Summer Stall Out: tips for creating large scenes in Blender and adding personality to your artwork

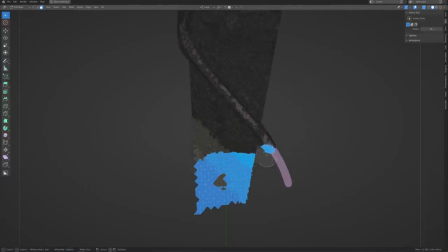It was incredibly slow to work with though because this was just such a big mesh and it covered so much area of the screen that it just took forever to subdivide.
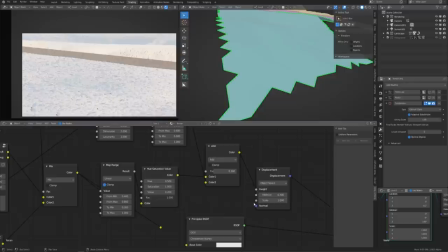So what I did instead is split the road into two areas and kind of made this chunk that's outside of the camera's view.
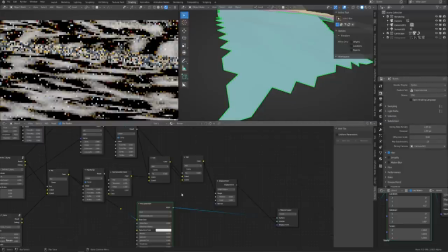It's kind of hidden by the foreground and midground.
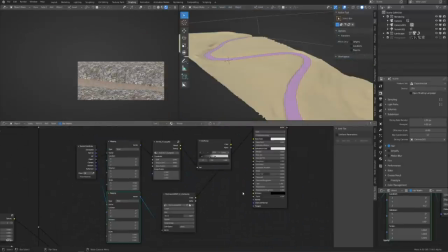And I made that a separate section that I could test with so I could subdivide that really highly and then not subdivide the actual
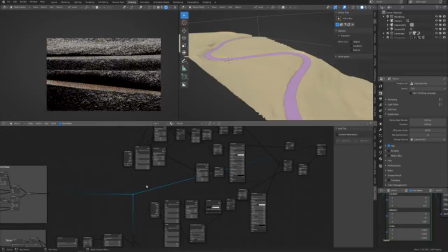background quite as much. so I had a little test patch that I could use to really make sure that everything was working well and then just apply that to
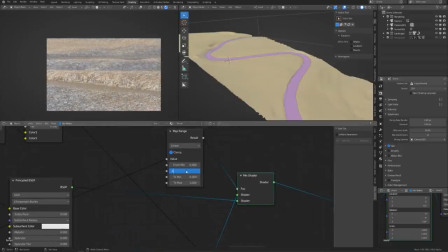the background in render time so that way it just made things a little bit faster to work with I know this part of the video is going really fast and it's kind of hard to see exactly what's going on but what I'm doing is I'm taking the normal information from the background and
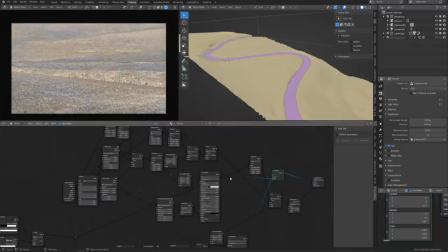I'm using that to determine what should be rock and what should be grass and then I'm also overlaying
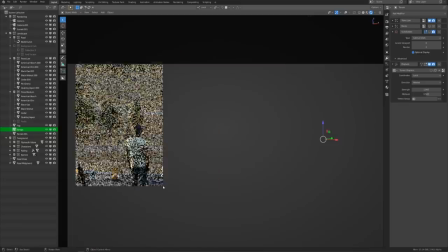a couple noise textures on top of that to break it up a bit so that it's not quite so uniform. That way it looks pretty natural.
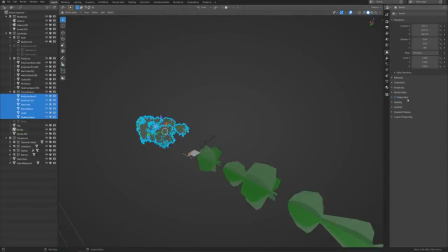At this point I wanted to use the medium poly trees as the particles and just add a lot of particles and see what it looked like when it was really dense.
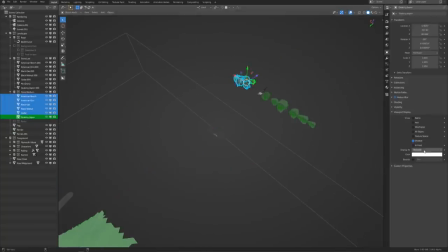But of course my computer had a pretty tough time viewing all of that geometry in the viewport. So what I did is I went to the tree object properties and under viewport display type changed it to bounding box.
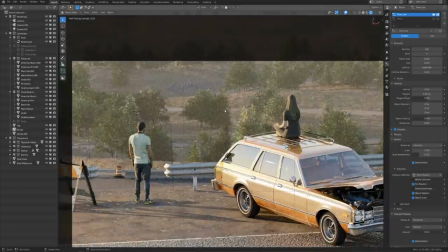That way I'd just see the wireframe box outline in solid view but if I went to rendered view or rendered it out then it would render as the full tree.
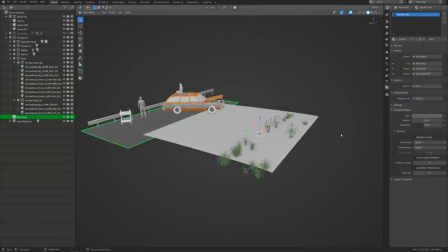That way I could add as many particles as I needed. Switching back to the foreground, I used the grasswalled asset library to add some grass and weeds to the dirt patch.
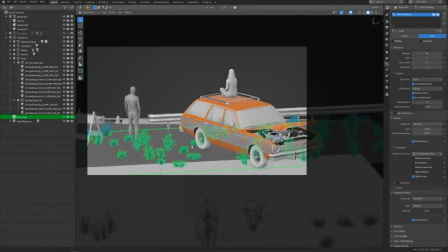I probably should have just gotten the add-on instead of the asset pack because that definitely would have saved me some time setting up the particle systems
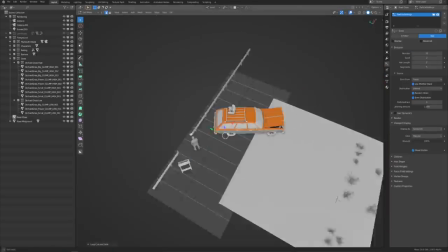and setting up all of these shaders and stuff manually because the asset pack is just the objects and textures.
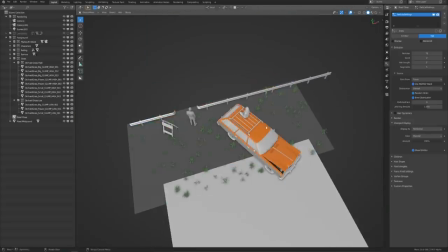But oh well, it still worked out pretty well and was relatively fast.
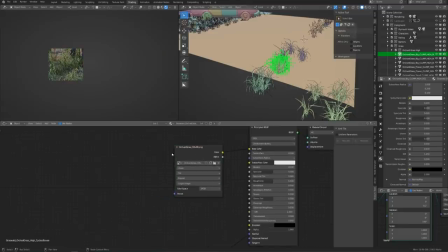One of the tricks to making good looking grass or pretty much any background object is making it the right size.
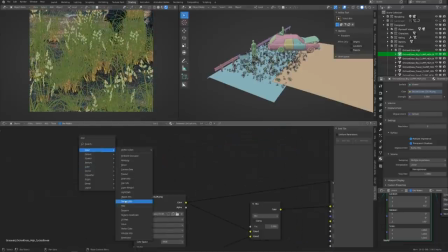Because we all kind of inherently know what grass looks like, but if we make it a little bit too big or a little bit too small, then it throws off the scale of the rest of the scene.
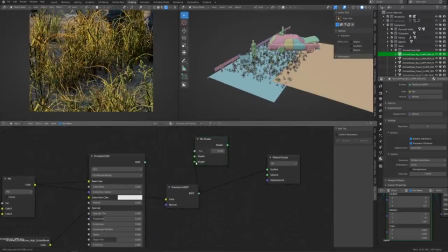Because it's a good reference point. Here you can see that it's a bit too big, but I'll fix that in a second.
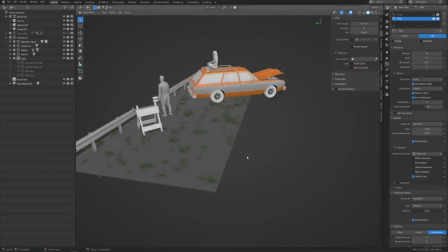For the shader, I'm just using the principled BSDF, but also mixing in a little bit of translucency, about 0.3.
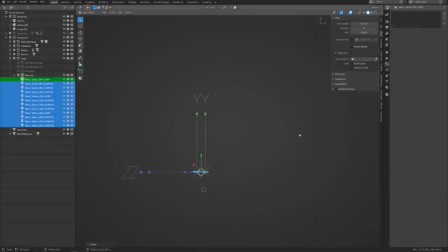Never mix in translucency above 0.5,
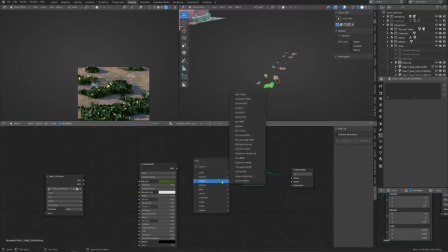and the difference between using translucency and subsurface scattering is translucency is for flat materials like planes and stuff like that,
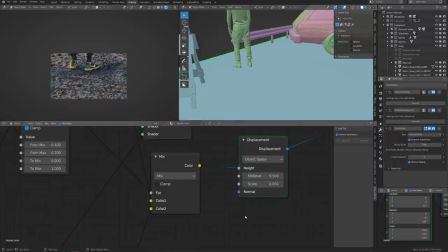and then subsurface scattering is for solid objects. We covered things like that a lot more in the Fundamentals of Materials and Shading course that came out pretty recently.
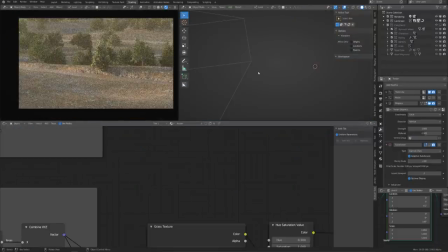Flipping back to the background, I made some early morning haze by just making a really big cube and adding a volume scatter material.
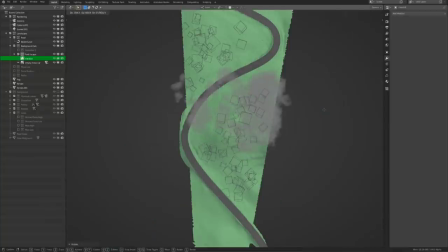I wanted to be careful not to add it to the world shader because otherwise the HDRI wouldn't work.
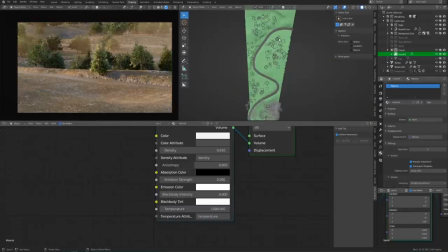I also brought in a pack of OpenVDB clouds, which really helped add a lot of detail and make it not quite so uniform. I didn't make them very dense, but it definitely helped. The new volume object in Blender made this super easy.
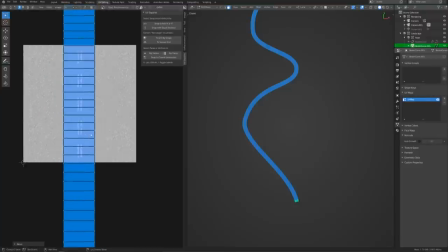After that, I textured the road, and the UV squares addon made it super easy to unwrap this really tangly road into straight lines.
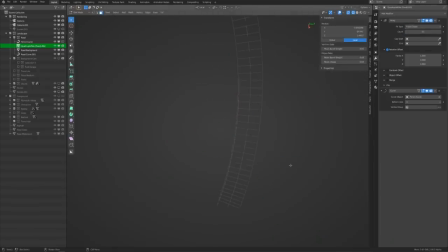I also used curve and array modifiers to instance the guardrail along the path on either side.
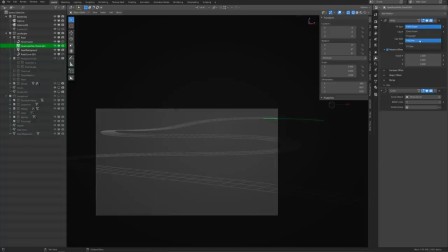Instead of creating new curves for that, I just used the original curve and then created two different versions of the guardrail and
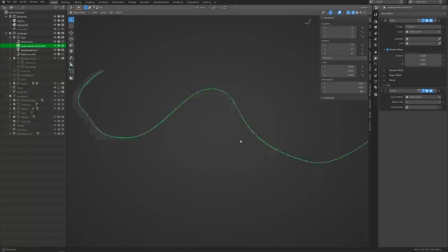shifted their origin point so that they would line up exactly with the side of the road.
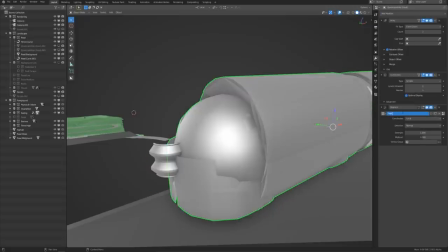You can see here I'm creating a giant mess by adding a displacement modifier to the guardrails,
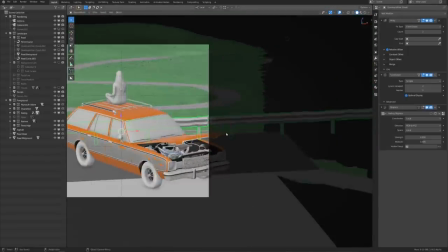but by toning that down a little bit that just adds a little bit of warp to them that makes it look a lot more natural because the straight lines just looked too fake.
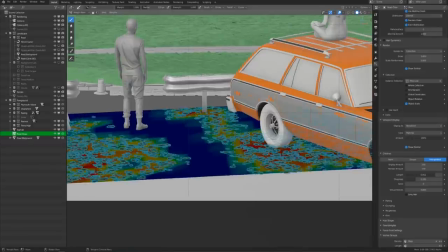Then I spent more time tweaking where each particle system should be with weight painting so that it wasn't just evenly distributed everywhere.
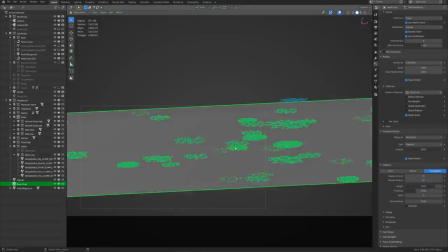I added some sticks and debris again from grasswalled and then added a really high poly tree that I wanted to see if I could use in the foreground.